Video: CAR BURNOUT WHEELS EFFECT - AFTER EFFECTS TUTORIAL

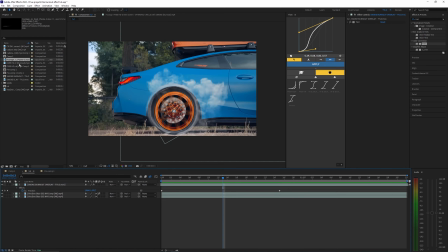(7:03)
I just think that helps blend it in just a little bit better. now I'm going to go ahead and apply this last overlay and we're going to do pretty much the same thing here but I actually want this to go the other direction so I'm going to right click this layer go into
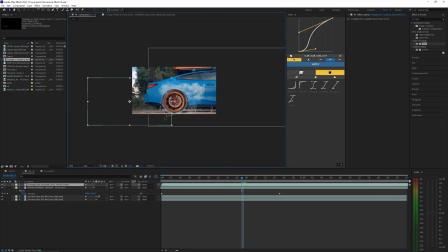(7:14)
transform and flip horizontal we're just going to have to move this over here scale it up and I'm actually going to bring this behind
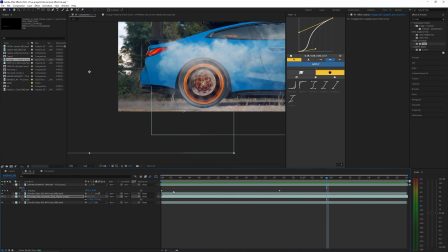(7:22)
the wheel so just bringing it down below that wheel layer and this overlay is pretty slow as well so so I'm going to right click this and then go
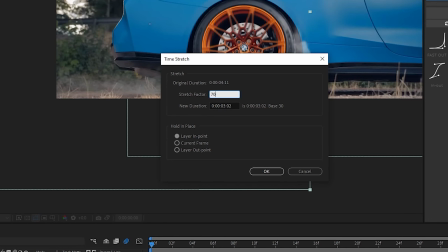(7:29)
into time and then hit time stretch I'm going to bring this down to let's say 70 percent so now that overlay is a lot faster then
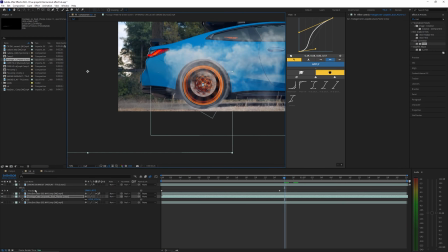(7:37)
we can go ahead and do the same thing where we position this and keyframe it so opening up the position once again and just matching it to
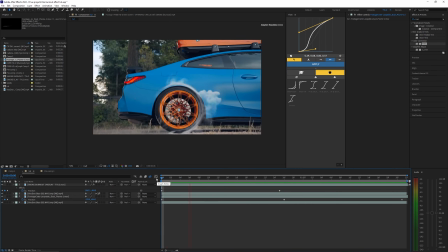(7:44)
that wheel so it's pretty subtle but I think it just makes it look a little bit more realistic now I'm going to go ahead and pre-compose all these layers because we're pretty much done with the animations so once we have that pre-composed we can go ahead and apply some shake and
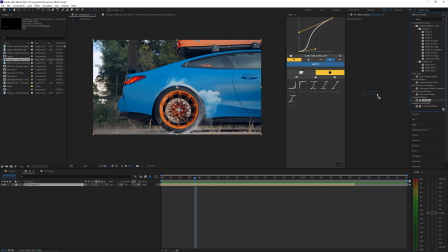(7:57)
I'm going to be using shake from sapphire for this you're going to use whatever shake like red giant or any other shake presets you have. And I'm pretty much going for like a handheld sort of effect. So I want to bring this amplitude down to 0.1 and set a keyframe a few frames before this wheel really starts to spin.
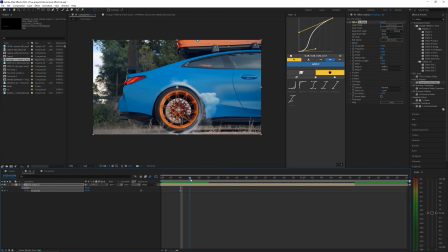(8:15)
So right here, and I'm going to hit you to bring up those keyframes so you can see them and then go a few frames over and then bring the amplitude back up to,
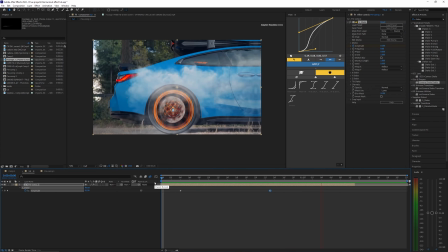(8:23)
let's try just 1%. I think that looks pretty good. We might even drag this out a little bit more.
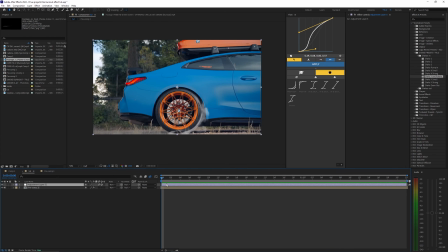(8:29)
Now, lastly, this is optional, but some people like to add like a bit of an impact or a shake. So if you want to, you can. This kind of just helps amplify the effect and brings a little bit more impact to it.
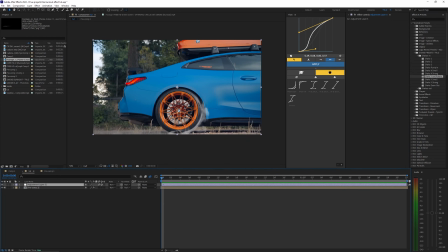(8:41)
So I prefer using my shake presets, which you can also find in the description below. And all you have to do is just create an adjustment layer and make sure motion blur is toggled on that adjustment layer. And then we can just bring on any shake we have here. So I'm going to drag on my shake Y and rotate.
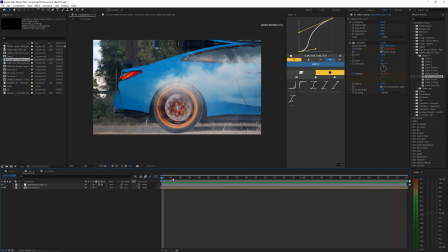(8:56)
so as you can see it just adds a little bit more of an impact and different style to the video with it off you can see it kind of almost looks boring I
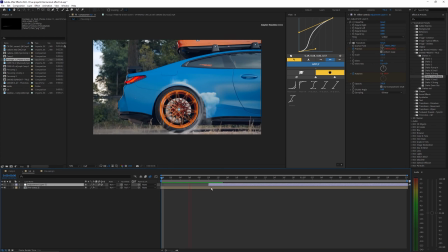(9:03)
guess you can even drag this adjustment layer out towards maybe the middle of this effect and then maybe even do
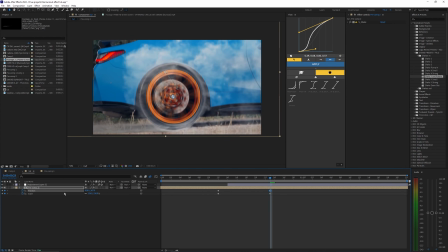(9:10)
something where you scale in the video and then it just like zooms into that wheel and there we go that actually looks super sick as well all
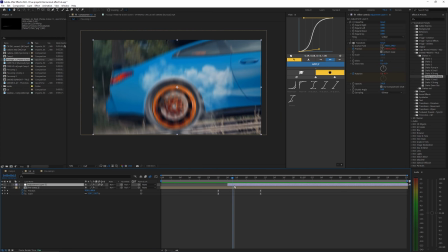(9:17)
I did was just animate the scale and the position to scale in on that shake so yeah like I said that's an optional effect if you
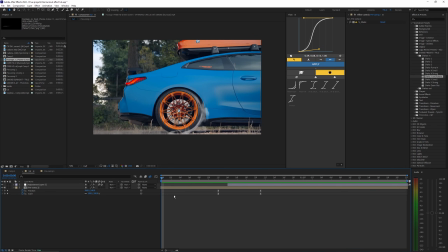(9:23)
want to use that or not yeah that's pretty much it for this video. If you guys did enjoy it, then make sure to drop a like and subscribe to my channel, and I'll see you guys on the next one.
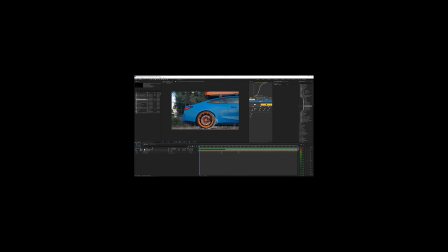(9:31)
Peace out.